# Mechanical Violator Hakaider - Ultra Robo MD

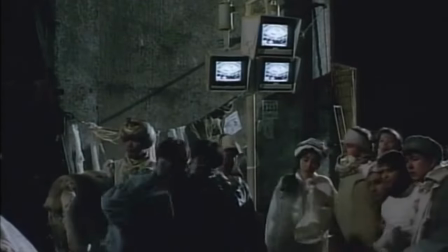The outer areas of Jesus Town are very post-apocalyptic and grungy in appearance,
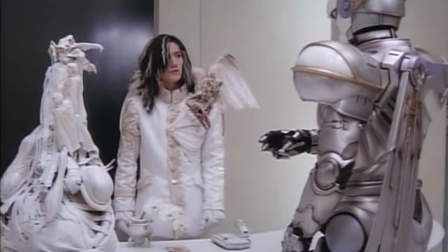with Gurjev's building contrasting with it by having a sleek all-white design that matches his appearance.
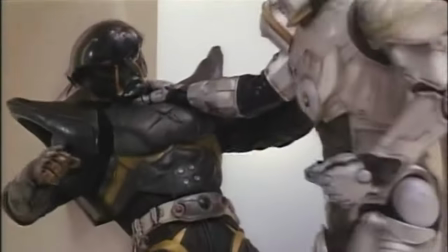But beneath the white walls of the Sanctum are messy looking red wires and tubes,
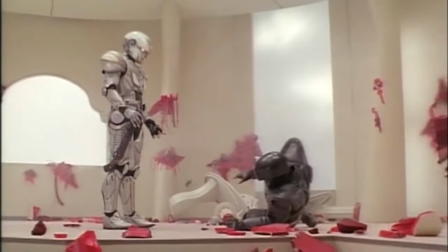and and it gives the impression that the room itself is bleeding over the course of Michael and Hakaider's fight.
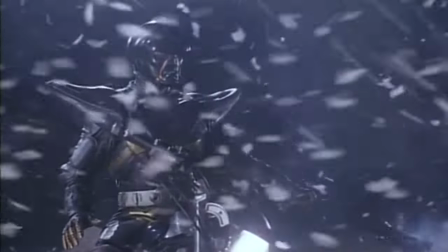Like everything else in the movie, it's not subtle at all. There's ham-fisted, and then there's this.
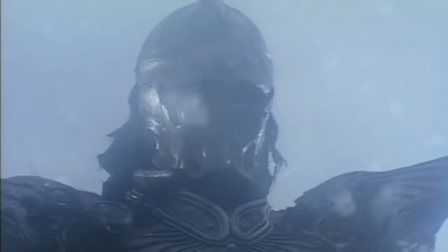This is more like Hakaider having two giant slabs of pork for hands, and he's running towards you as we speak to beat you to death with his ham-fisted- oh sweet Jesus!
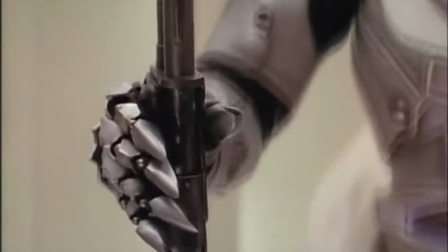Regardless, it makes for some really distinct and memorable scenery. There are some pretty hand-drawn backgrounds too.
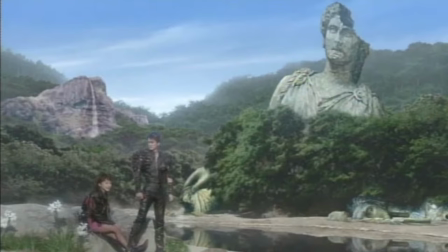All the scenes of half-destroyed relics of past civilizations paired with vivid foregrounds would make for some sweet postcards if nothing else.
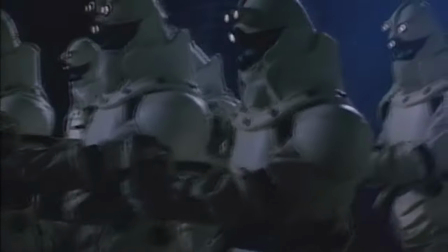The special effects are kind of a mixed bag, depending on which version you're watching.
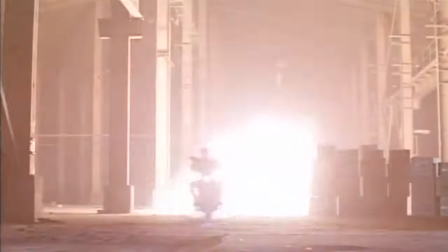The practical effects overall are pretty dope. The feathers, the explosions, and the huge sprays of blood are all stylish.
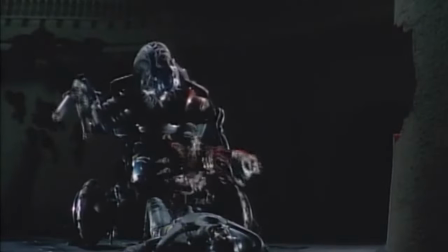Even the corny stop motion is both charming and a little awkward,
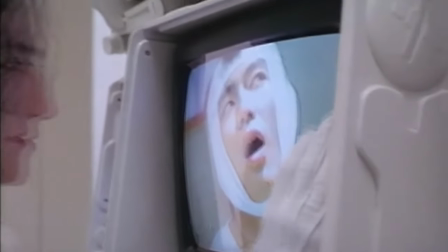but the director's cut adds a bit of a modern touch to some scenes and not in a good way.
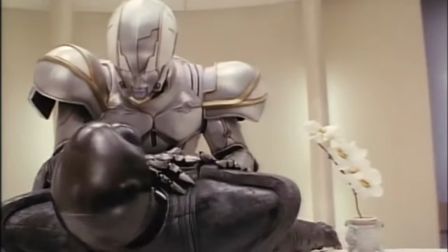For example, when Michael and Hakaider have their fight, a ripple effect is edited in for every blow,
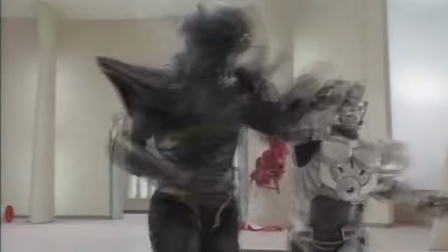which doesn't add any impact that the loud ringing sounds didn't already.
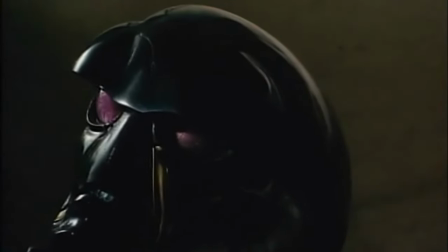Another unnecessary addition is a brief scene in which Hakaider activates his chest cannon that didn't make it into the theatrical cut,
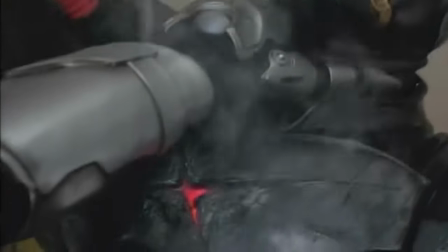which is cool in theory, and makes his glowing chest in an earlier scene make more sense.
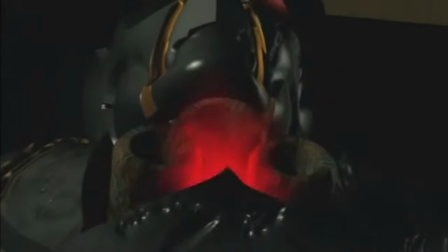But it's portrayed with some awkward-ass CGI that looks straight out of a 90s bowling alley.
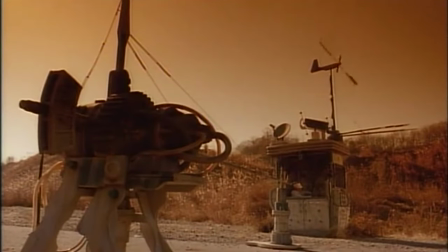It's really jarring. In addition to those changes, the director's cut adds about 26 minutes onto the theatrical cut's runtime of 51 minutes,
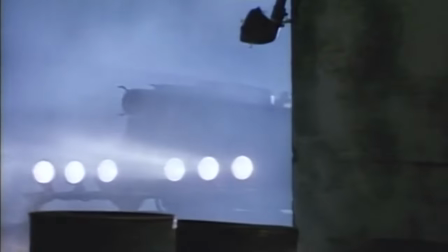and it doesn't make great use of this added time for the most part. Generally, it just means that a lot of scenes run a little longer than they should in this version.
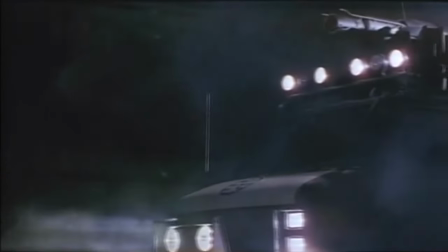But the director's cut does have a few things the theatrical cut doesn't.
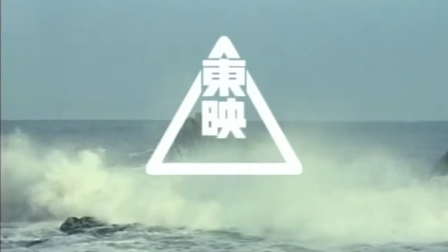The intro has a much smoother transition between the Toei logo and the opening shot, which is a really minor thing but still worth mentioning.
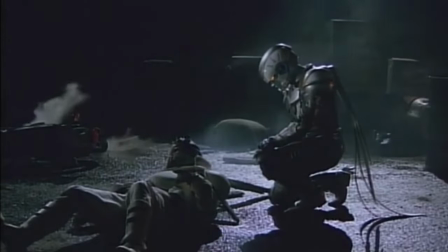And a scene where Michael mourns the deaths of a squad of soldiers only to immediately murder the
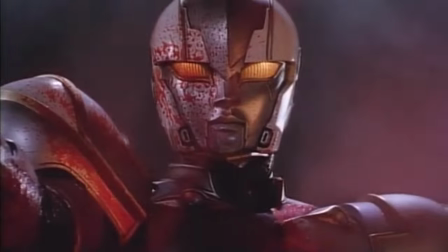last surviving member does a great job of establishing what kind of character he is early on.
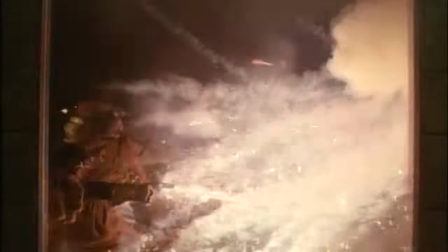Overall the director's cut is a less enjoyable watch for me because a lot of it feels like fluff, but I enjoyed it nonetheless.
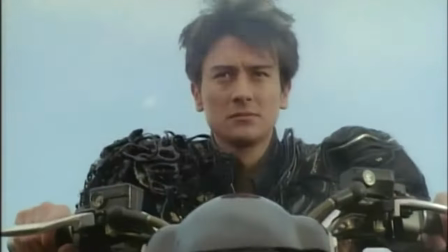The film's score is kind of just fine for the most part. Most of it just kind of set the mood as much as necessary and then left my memory forever.
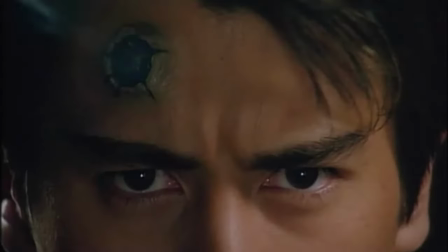There are three major exceptions and one of them is what I assume was supposed to be the main theme of the movie.
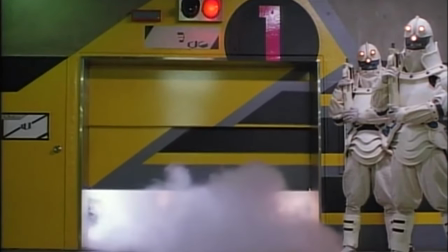It's at least the most often used motif, but I'm not sure if it's memorable because it's actually good so much as it is because they play it a lot.
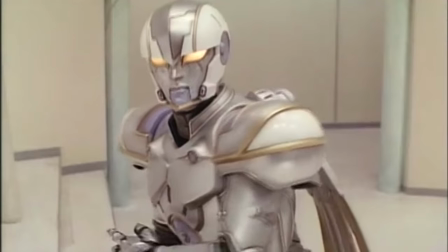The second major one is the music that plays during Hakaida and Michael's fight. It sounds a bit sinister and features a choir, so it fits perfectly.
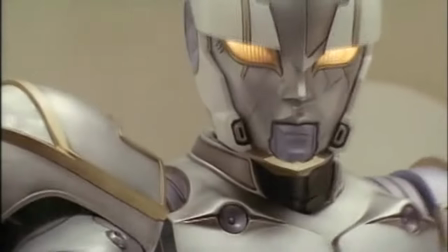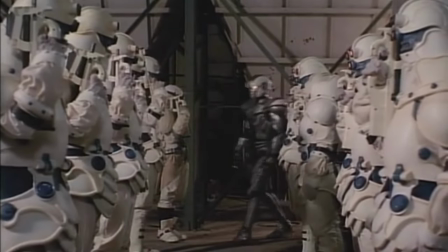And finally we have Wild Side, which plays during the end credits in the DVD menu.
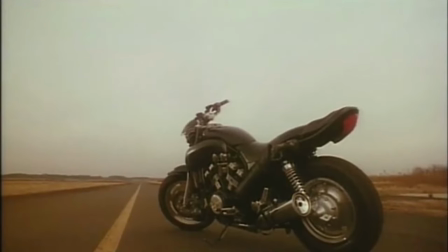It's a relentlessly cheery-sounding J-pop song that doesn't fit the tone of the movie at all, but damn if it isn't catchy.
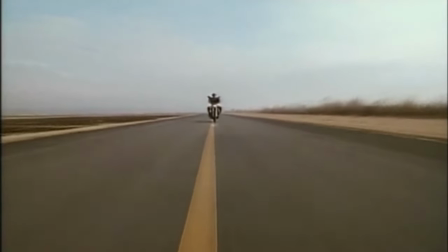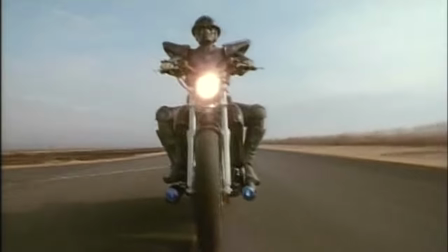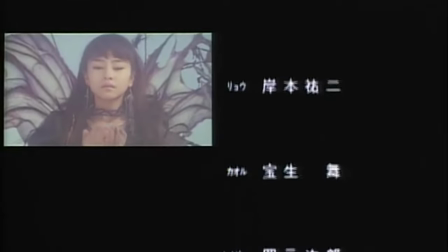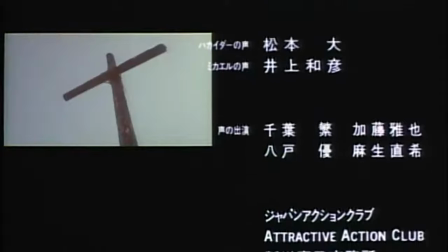Overall, it's not intrusive or bad music, but it's not great either.
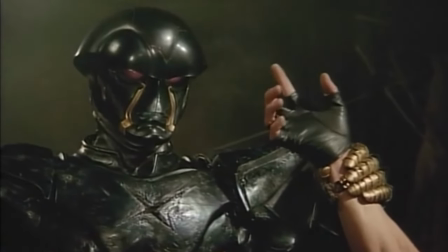The acting, and by extension the voice acting, also kind of just accomplishes what it needs to and not much more.
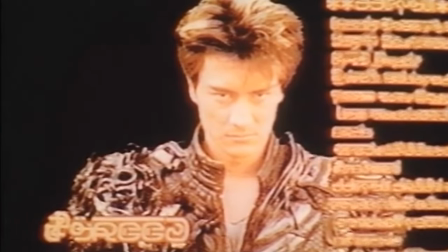None of the acting stuck out to me as remarkable. I guess Toei had the short script in mind during the casting process.